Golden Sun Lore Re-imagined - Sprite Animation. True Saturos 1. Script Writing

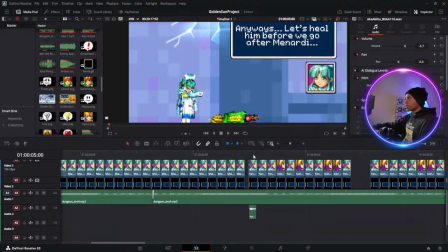Normal Mia, where's party time Mia? And this party time Mia, just with her eyes closed with a smile. Simple enough. But we're calling her question mark for now. So I needed to make her completely different from these two. I'm happy with the way it came out.
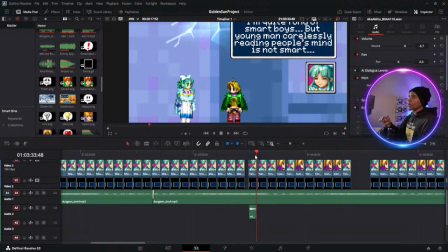Could have went better, but the goal was making her paler and have her eyes just look completely like lifeless. All right. Besides all that, very important things we've gotten through.
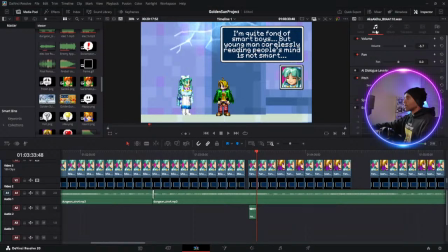I did make some adjustments. I just got to make sure there's no grammatical errors. Then we can continue on for a little bit. But definitely, I am very happy with this breakthrough. We can update the portraits or mugshots if need be. All right.
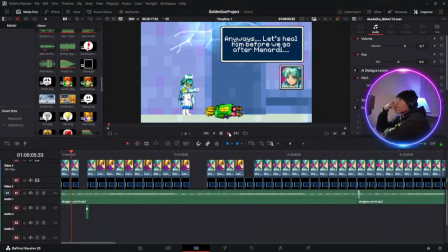Fortunately, we do have to do this a lot. So I need to make sure I'm not missing anything. Also, we added more sound effects off stream, so I might actually change this that's coming up.
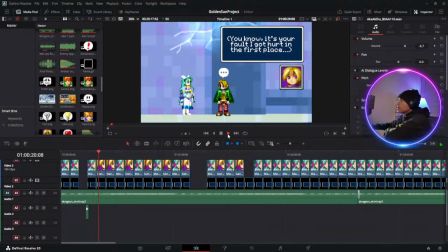Actually, I don't think we need to do this one. I can come back to that later. Let's focus more so on the things I was working on earlier.
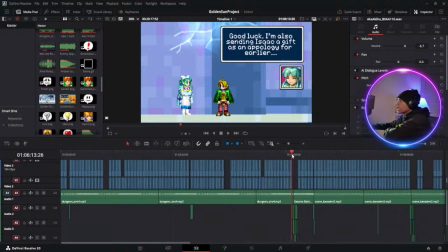But yeah, we'll do that.
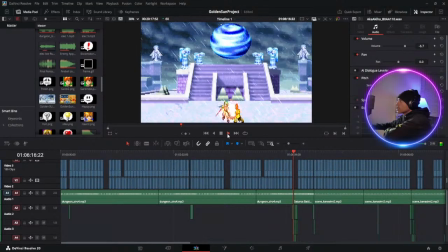So what I need to do, I might have to add another sound effect on top of this.
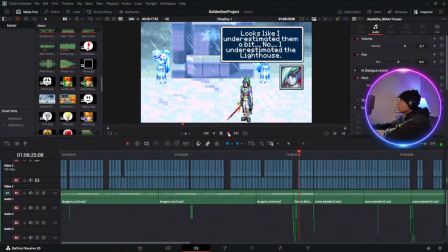Okay. I changed some stuff around.
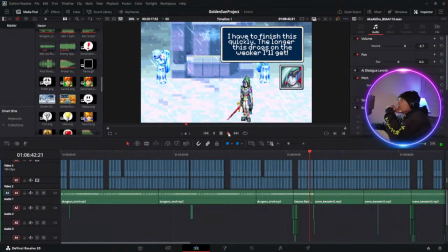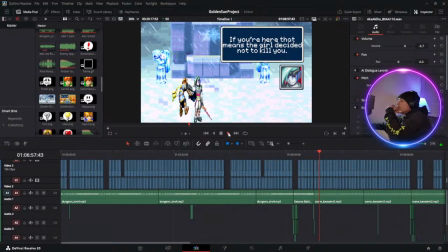Okay.
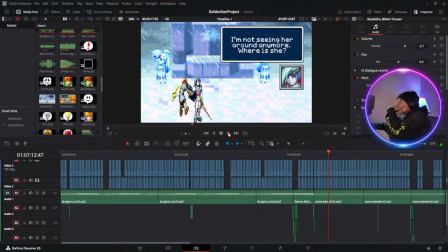I don't regret that I didn't put a...
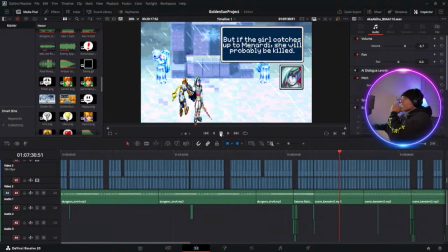If I put the range sound effects, I think it would have worked. It might. Hold on. For now, let me try something. Let's see. Maybe. Give me 1 second. Maybe I can actually try this.
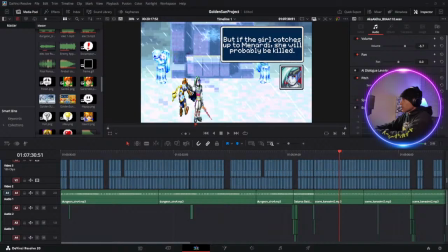Let's try this.
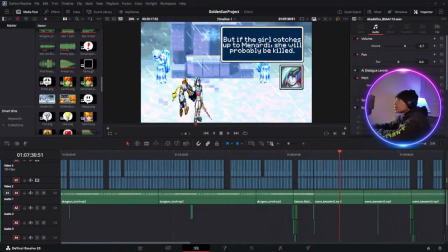It might be too distracting.
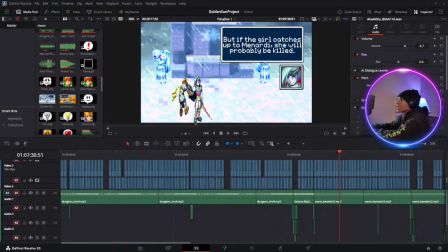I know someone probably gonna fall asleep. All right, we can try it. If not, I can just get rid of it. Just want this to be a little tiny bit more atmospheric, but if it doesn't work, it doesn't work.
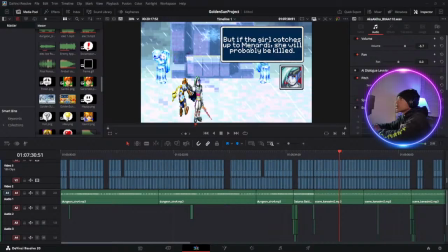MP3, give me 1 minute. What? Interesting.